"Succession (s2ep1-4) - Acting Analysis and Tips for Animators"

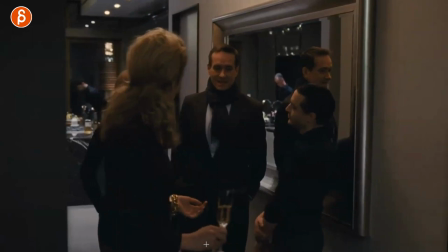(7:51)
why why would you turn like this he just has so many moments like this there's nothing huge i want to talk about it's just as an original
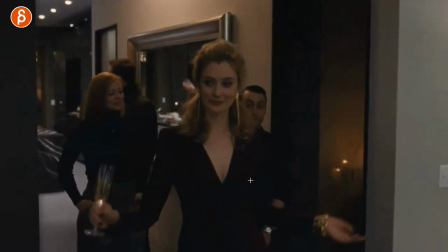(7:59)
idea of if your character is kind of quirky also he does great listening all the time with his facial expressions see that i love that little
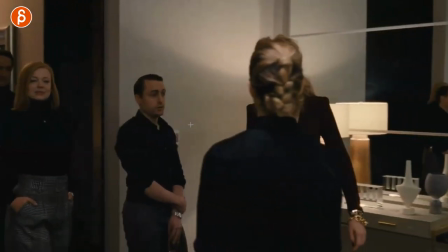(8:07)
slight little tilt and again he does this for his eyebrows so just in terms of like general interesting acting choices
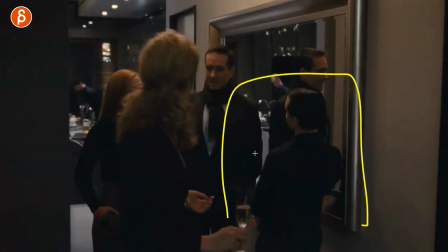(8:14)
or how you can go from A to B again this has to be in character it has to work within the scene and the situation in the story it's just a great moment
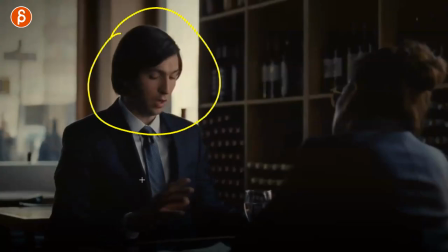(8:23)
and there are actually a lot more than I want to show this one with him being awesome and he's always so awesome in the show this is purely about
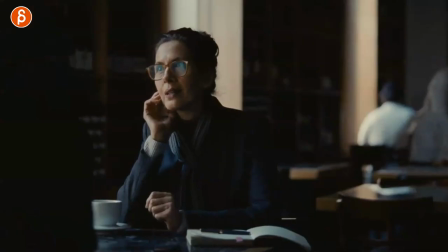(8:28)
standing up so you can see here he's flustered he just wants to get out of here and you can see this awkward bumping into
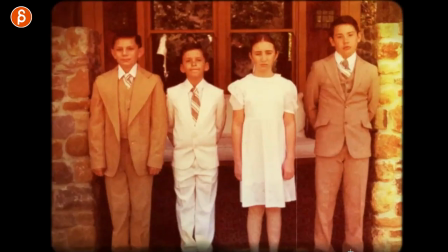(8:34)
the chair and then that does that push off and And this
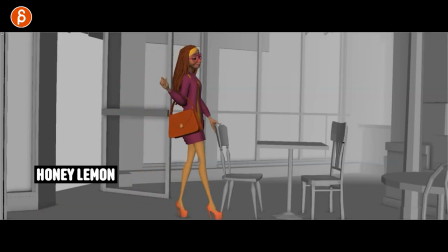(8:39)
is because I always show to my students the Big Hero 6 character tests where they sit down.
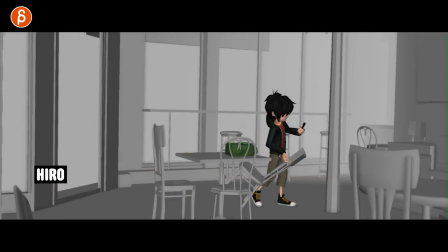(8:44)
And especially how they interact with the sets, the environment. It's just you can really show the personality in terms of how they interact and what they do.
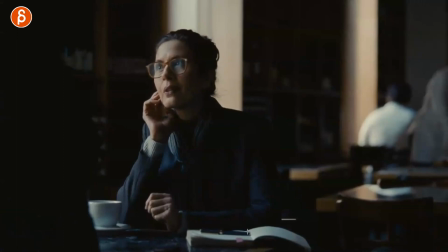(8:51)
And you can do this, again, with a standing up. Is the standing up kind of awkward? Does he bump into this?
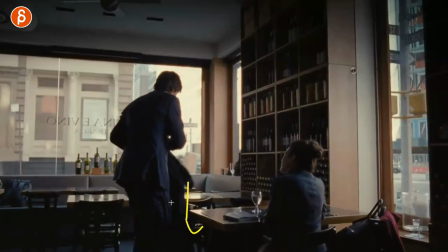(8:56)
Is maybe something spilling? And is this, he's frustrated, but he doesn't want to take it out on a person.
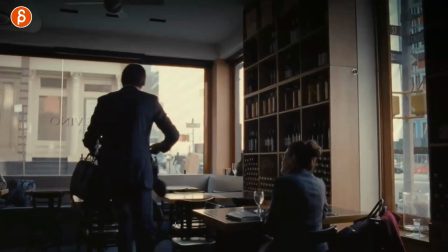(9:01)
So he takes it out on a piece of furniture.
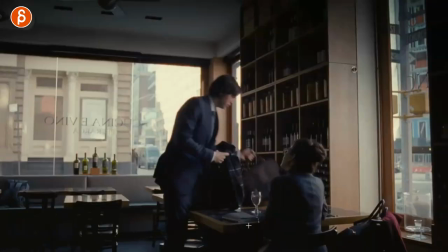(9:03)
So just kind of think about that in terms of setup that if you do a quote unquote simple assignment where someone is sitting, sitting and then standing up. Think about how far you can kind of push this in terms of personality and then how you can use sets and prompts to kind of push the emotion and kind of push the character traits.
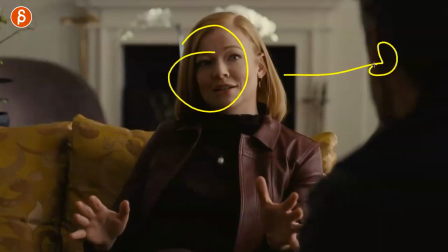(9:19)
Again, this is purely about an awesome moment. She is not agreeing with him, but he doesn't really want to realize like, yeah, it's fine.
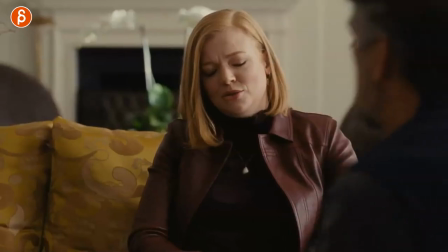(9:26)
And he does that little, okay. It's kind of like an agree to disagree, but it's almost like he just overrules what he just heard.
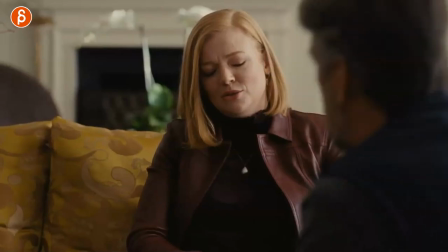(9:32)
She said no. And he goes, no, no, we're going to do this. And I love her reaction too.
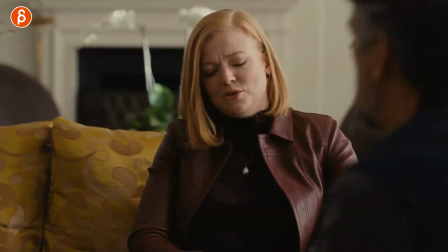(9:37)
I just love this in general but her reaction okay okay what was that and then he goes into because he wants to be politician
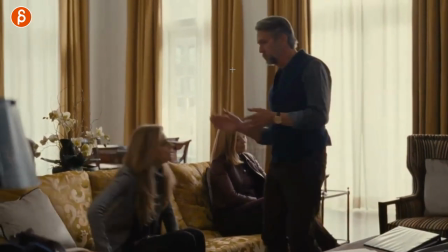(9:46)
and it's this kind of this okay team let's go let's do this and then this great anticipation of he does this with the sound as well before he actually
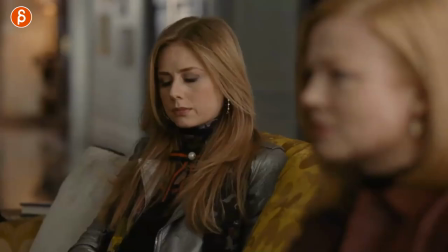(9:54)
gives her a kiss so there's a lot of a lot of awesome stuff in terms of what could you do when characters are facing each other and there
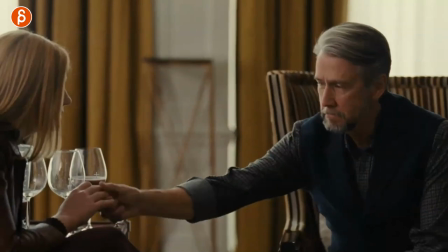(10:03)
could be disagreement or something that is almost cute condescending or just kind of off and i love that where it's not i mean it's obviously weird and forced but her hand is there like yeah i'm just going to use this to kind of make a point of it's a handshake and i'm only
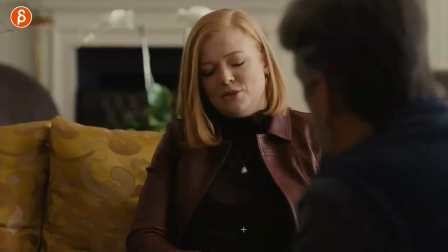(10:18)
one shaking because you're disagreeing but it's okay it's okay with me just kind of think about that and of course character reactions when the lip
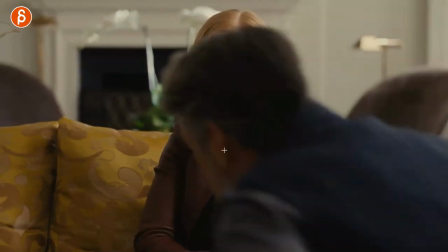(10:26)
sync is about one character but you can always cut to another character reacting to whatever they're hearing or whatever
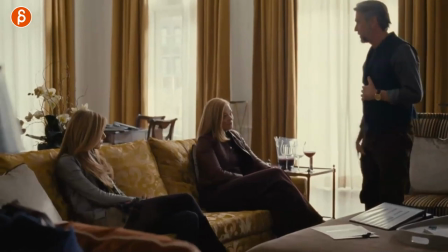(10:32)
they have just done to that person in terms of again like an embrace a handshake whatever it is and of course my favorite in terms of anticipation.
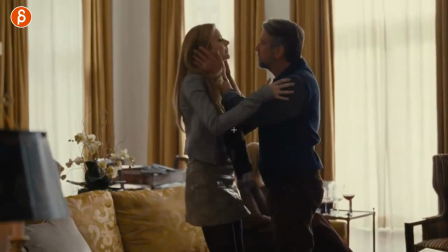(10:39)
You can do something here before the actual action. Here's another one about a gesture.
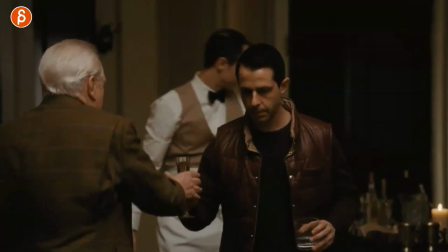(10:44)
He just says orchestra quiet down or stop. Actually I can't remember what he says but it's something super simple in terms of just music stop.
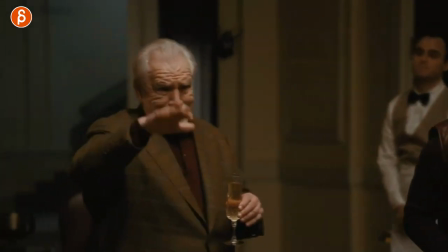(10:52)
It could just be this and I love that he continues with just tone it down and it's again I have nothing you should
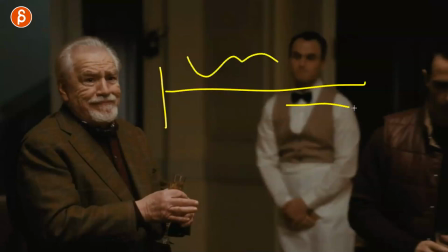(11:00)
say about this but it's the thing of you have your lip sync and then your scene ends and you're always tied to the rhythm and kind of you know you kind of have to do what the lip sync tells you to do you can like we've shown before with candle holding the chair you can show subtext you can
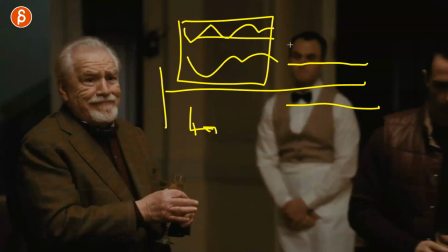(11:15)
do a bunch of stuff but the moment the audio ends it's your opportunity to add a little button at the end that one more
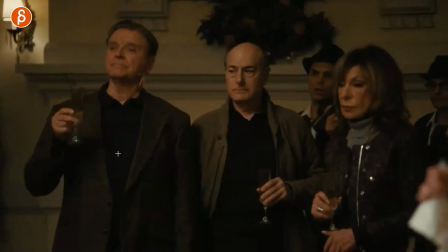(11:22)
thing where that's just a great a great expression a great little thing that goes okay
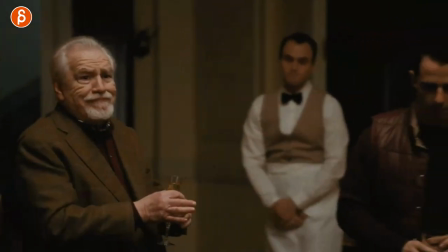(11:27)
guys because it's not really it's not really i won't say polite but it's not really friendly it's more like,
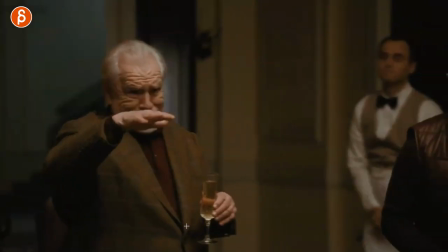(11:32)
okay, guys, it's not great. Come on, come on, pipe down. So again, are the gestures telling us something more about a character?
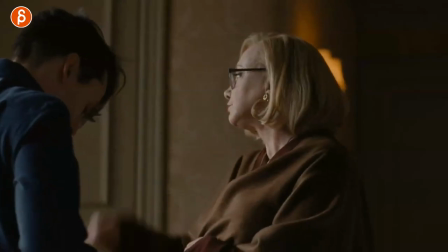(11:39)
And how can you use this once the audio is done? And speaking of gestures, here's another one. She asks him, how are you doing?
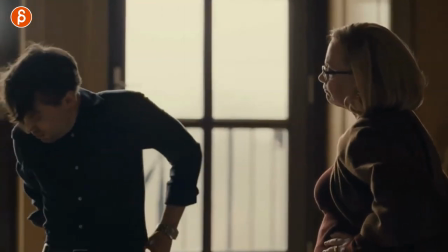(11:46)
Everything okay? And he is in a horrible state of mind. You can see this here, hung over, hair of the shovel, you got to put his clothes back in.
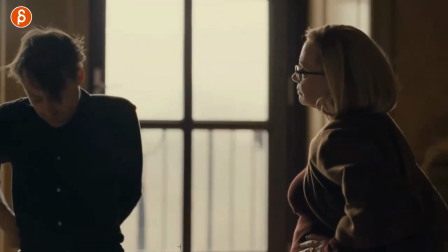(11:52)
He's not good. And he says, I'm not good.
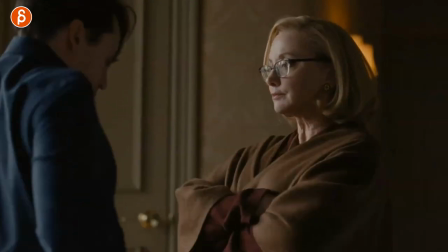(11:55)
But while he does it, he gives it the a-okay even here at the beginning he goes he nods yeah i'm not well i'm not good
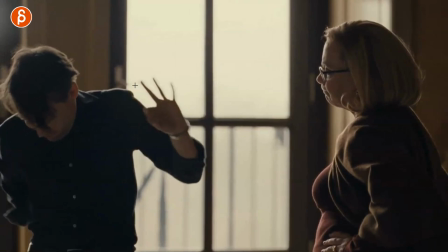(12:02)
yeah everything is not great and i it's a simple thing of doing the opposite it's like what i talked about before in a previous clip where if your character says yes you can do yes or you can do no so you have a gesture either through the head or whatever it is and then you say and perform something else the opposite it's not a crazy idea but i just like that contrast and it's it's exaggerated and it's something you wouldn't expect and depending on how you act and what the secondary action is with him putting in back to close it just adds extra nice little
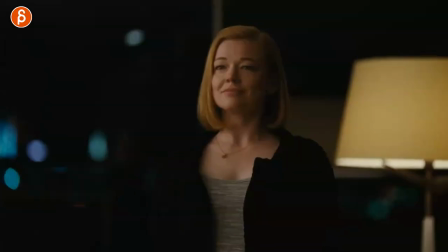(12:32)
contrast that you wouldn't potentially expect and actually speaking of contrast I love this here if you look at them you can see there's a specific height difference
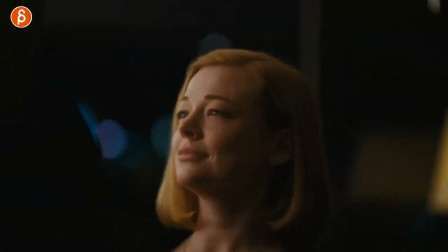(12:39)
again it's a simple thing I want to talk about but she comes in for a kiss and look at her she gets on her toes and it goes back
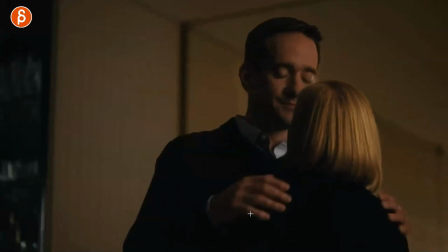(12:46)
down just that little moment of up and down and it's cute because you can feel it even though we can't see the the feet
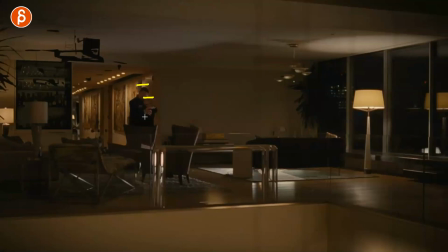(12:52)
or the legs but it's something for you to think about if you do have characters is there a height difference and then what can you do with this does the character have to lean down all the time maybe it's something annoying where the character is this tall and this character constantly has to
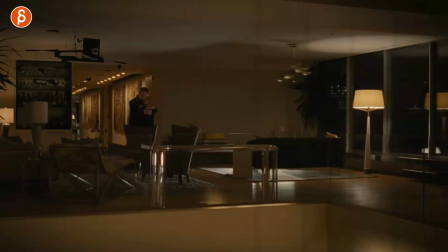(13:05)
talk down is something dismissive is it condescending because of the height or is it something where the character is small and the other character who's tall doesn't want to be threatening so then you use that height difference for the character to actually squat down and talk the character from a lower point of
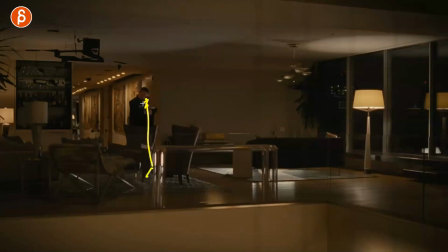(13:20)
view and in this case just real kiss they can just get on the tippy-toe cute little moment and do kissy kissy but if you have characters different heights think about that but can i use this to my advantage one's taller one smaller what can i do with this and here's another one
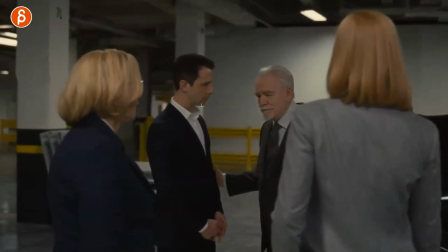(13:34)
with a great expression where something happened spoilers i'm gonna say anything and he tells him good job and i love that little just that subtle huh really
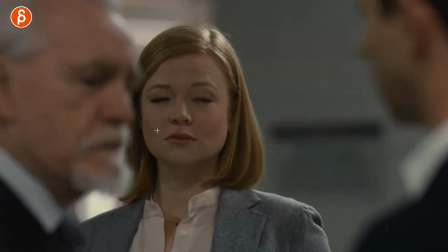(13:43)
he's telling him uh and they all work together and she's probably expecting well he's going to tell me the same thing and he doesn't and he
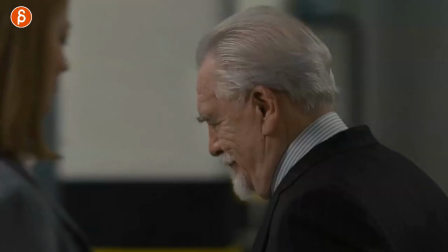(13:52)
just does this so good it's this moment like yep not you thank you and then still kind of looks at her to see what the reaction is
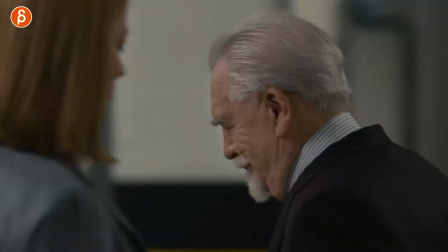(14:00)
and it's a great little turnaround and that little i messed up but i love this again something that i wouldn't expect from this character this character
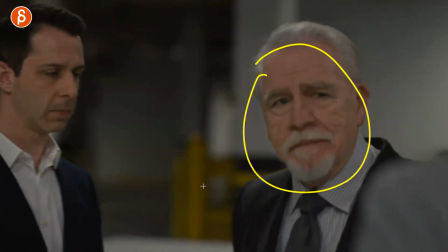(14:08)
is mostly angry not mostly but there's a lot of anger this character so for that moment
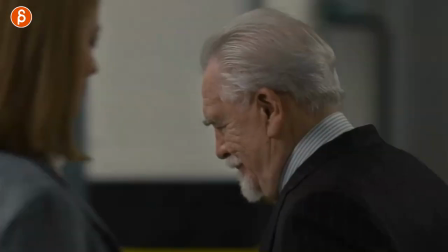(14:13)
of it's so great and again this is something where lip
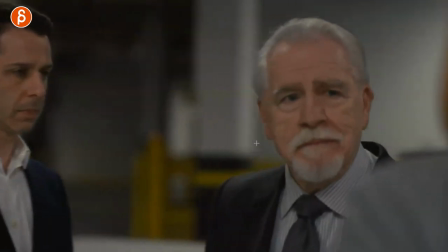(14:17)
sync and then no lip sync and it's purely pantomime
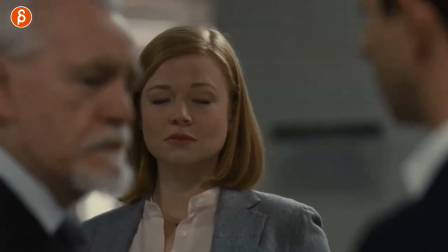(14:22)
to give us something else also great for lip sync which i've mentioned before you don't always
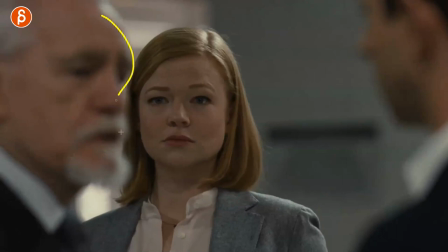(14:27)
have to animate and see i mean you have to animate we can see this but we don't have to have a focus on the character talking so imagine
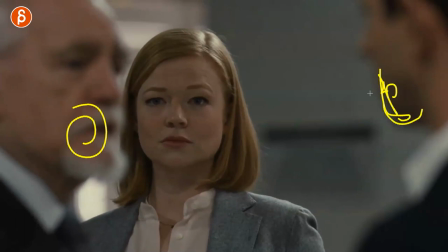(14:33)
your whole scene is them talking you see some blurry jaw movement up and down but it's all about the third character They're listening. You have eye darts. You can have reactions. So that as a setup is cool too because maybe you're new to lip sync. You don't want to really deal with all the shapes here. Put that in there in a different layer, blur it out.
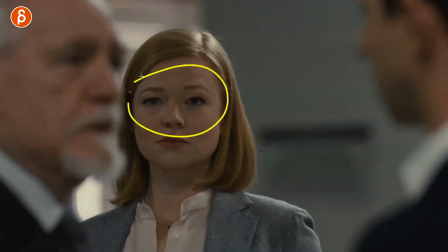(14:52)
And then it's all about a character listening and the thought process and how they're processing the information. Because again, for your characters, you always have to pay attention that they're listening and reacting and processing and reacting because you don't want your characters to just go through A, B, C like they are going down a list. I have to be like this. Now I have to look over there. Now I have to react. And it's especially difficult for animators because we're listening to this all the time, looping, going frame by frame. There's a spontaneity that's kind of gone because we just constantly have to analyze this frame by frame. Is the eyelid here and then here and so on? But as you do your performance, really try to make sure that your character is witnessing things for the first time. Obviously, there could be a story point that it's not, that it's a repetitive thing. But generally, right, in most of the character pieces, the characters are either talking or doing something or seeing something. and that character will be exposed to something for the first time and it will be listening to something and hearing something for the first time. So really make sure that that is visible in the character's face, in the body language, if there are multiple characters. So try to keep your characters from being animated by an animator, if that makes sense, because we know everything and we're too familiar with the whole scene frame by frame.